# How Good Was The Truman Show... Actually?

Carrey's Truman starts as the cheerful everyman, blissfully unaware of the artificial world around him.
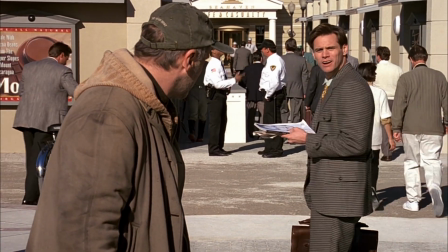4:16 But as the facade of Seahaven cracks, he carries us through a journey from innocence to defiance. His performance isn't just a shift from comedy to drama, it's a masterclass in balancing both,
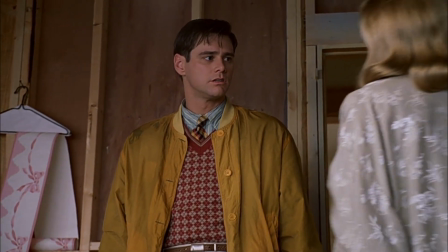4:31 revealing Truman's growing unease with every subtle gesture and layered emotion. As suspicion creeps in, so does the brilliance of Carrey's performance.
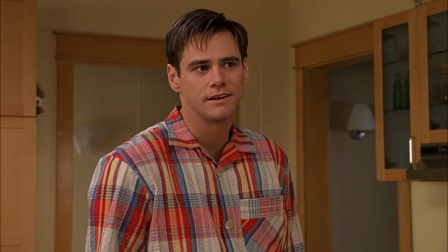4:43 He lets the cracks show slowly.
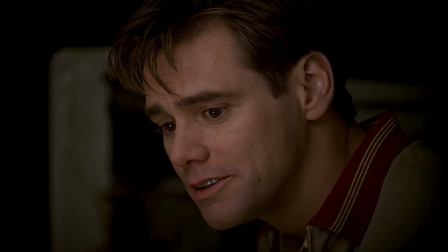4:46 Side glances, pauses before smiling, that shift in his tone when he starts questioning coincidences.
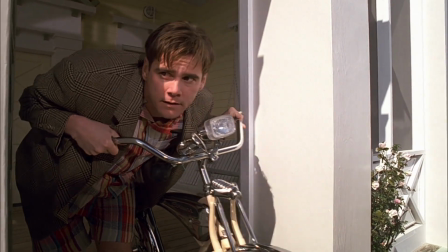4:54 His comedic instincts don't vanish, they're just repurposed.
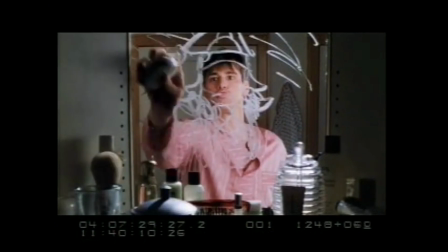5:00 Take the bathroom scenes as an example.
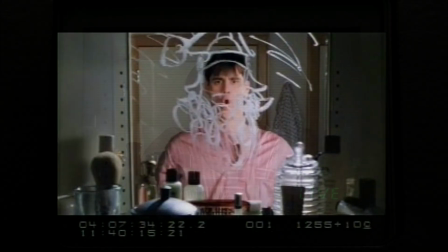5:03 First, he pretends to be a mountain climber, then a space explorer settling a new planet.
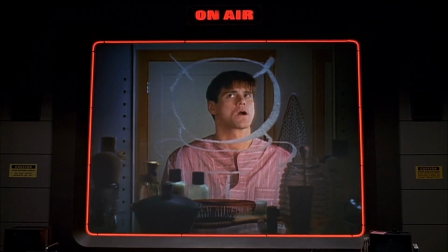5:10 On the surface, it's funny, but underneath, it's heartbreaking.
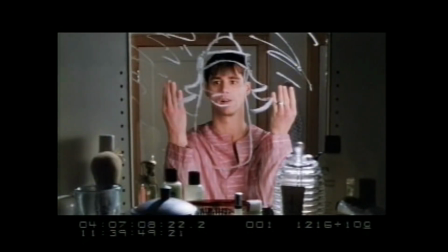5:15 He is using imagination to regain a sense of control, turning paranoia into play.
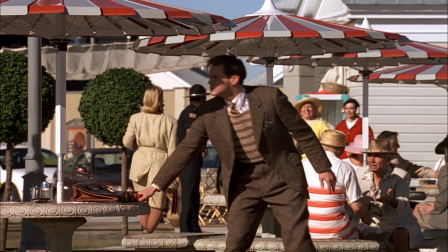5:22 The breakdown in the street is where Carrey truly shines.
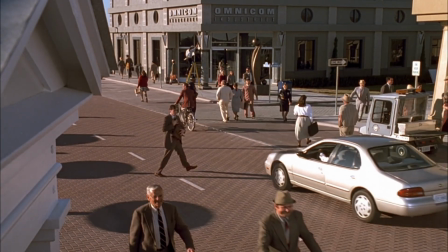5:27 As Truman swerves through traffic, trying to outmaneuver the invisible script around him,
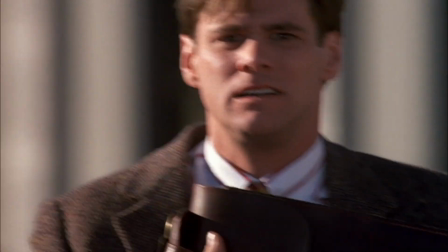5:33 we see the comedian's physical talents harnessed for dramatic purpose.
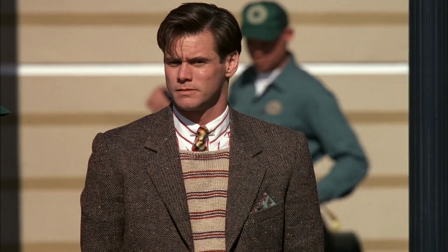5:39 His movements are frantic, but never random. Every gesture reveals a man teetering between panic and resolve.
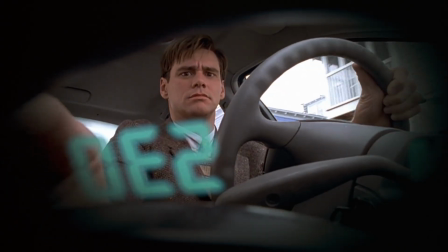5:48 What's most impressive is how Carrey avoids turning Truman's awakening into a sudden transformation.
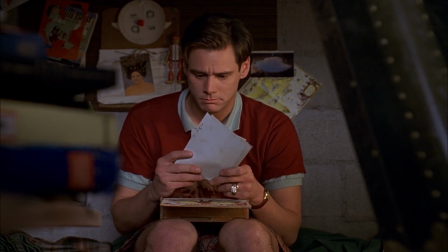5:55 Instead, he layers in a lifetime of sublimated doubts that gradually surface.
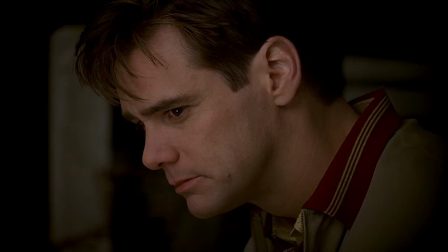6:02 That quiet moment with Marlon on the bridge, where Truman almost lets himself be convinced everything is normal,
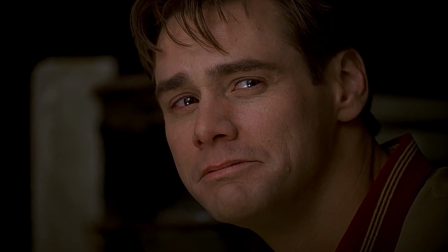6:10 shows a man fighting against his own instincts to maintain the comfort of delusion.
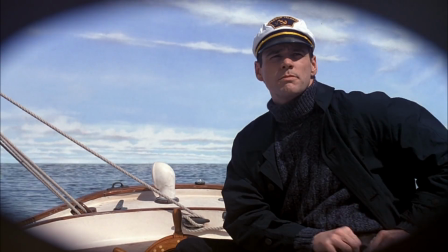6:16 When he sails into the storm, eyes wide with both fear and resolve,
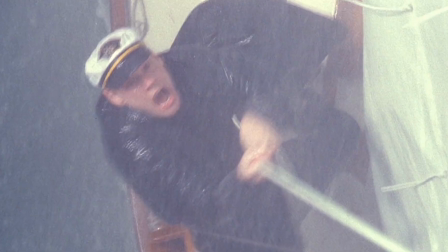6:22 we are watching a man push past existential horror into freedom.
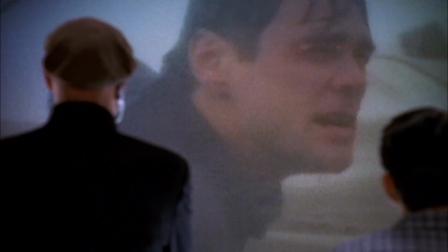6:28 And Carrey doesn't overplay it.
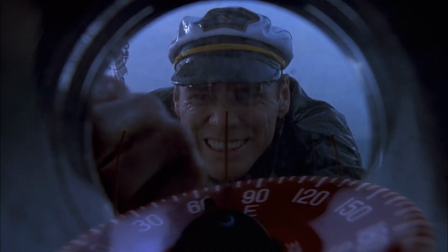6:31 No dramatic screaming, no Oscar clip theatrics, just a quiet, powerful determination.
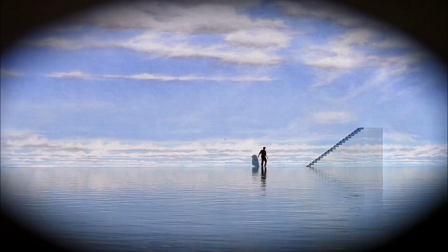6:39 By the time Truman reaches the wall of his world, Carrey has stripped away all performative elements.
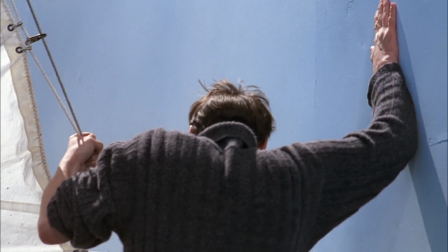6:46 The raw vulnerability as he presses his hand against the painted sky is
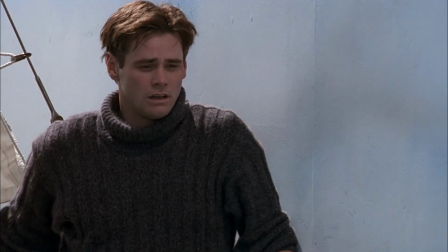6:53 devastating precisely because we witnessed every step of the journey that brought him there.
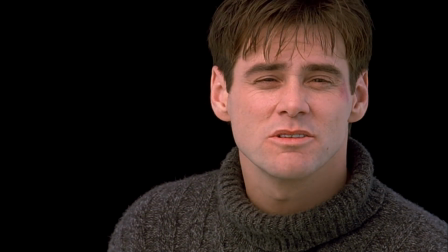7:00 His final line, "In case I don't see ya, good afternoon,
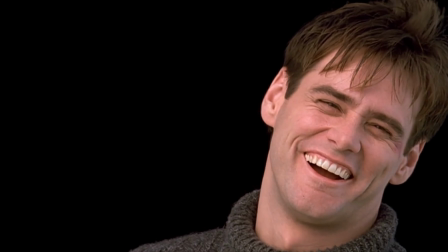7:04 good evening and good night," isn't just a catchphrase, it lands like a victory.
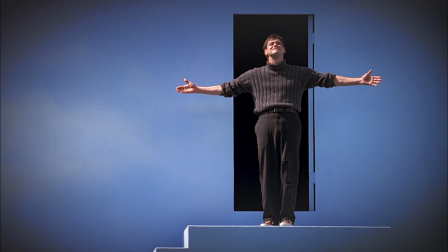7:09 He reclaims his own sign-off from the show that tried to script his life.
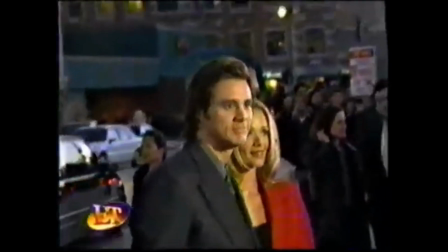7:15 It's a career-defining turn that shocked a lot of people in 1998.
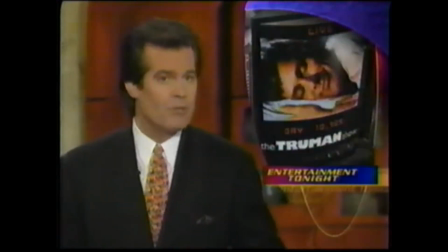7:20 Jim Carrey didn't even get an Oscar nomination, and many still see that as a snub. And yeah, I'm one of them. He absolutely should have been nominated.
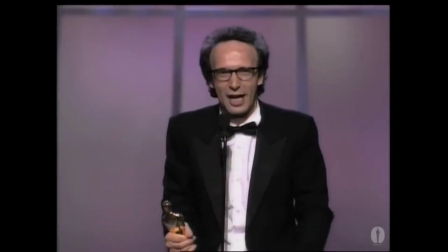7:32 But to be honest, that year,
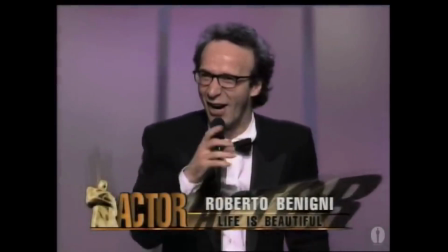7:35 Roberto Benigni won Best Actor for Life is Beautiful, and his performance was even better.
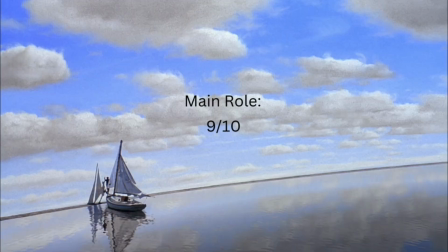7:43 That's why I'm giving Carrey a 9 out of 10 here. It's not a knock, it's still a sensational performance.
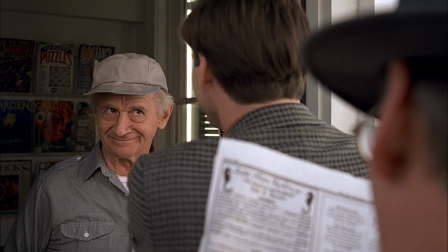7:53 On to the supporting cast next. Laura Linney as Meryl perfectly captures that forced cheerfulness of someone who's been playing a part for too long.
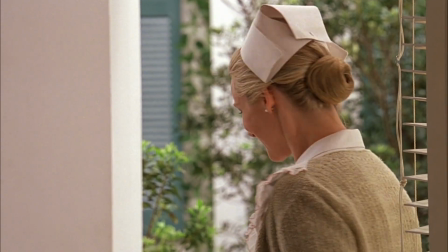8:03 Her smile never quite reaches her eyes. Her enthusiasm feels rehearsed. Even her gestures seem designed for camera angles rather than natural interaction.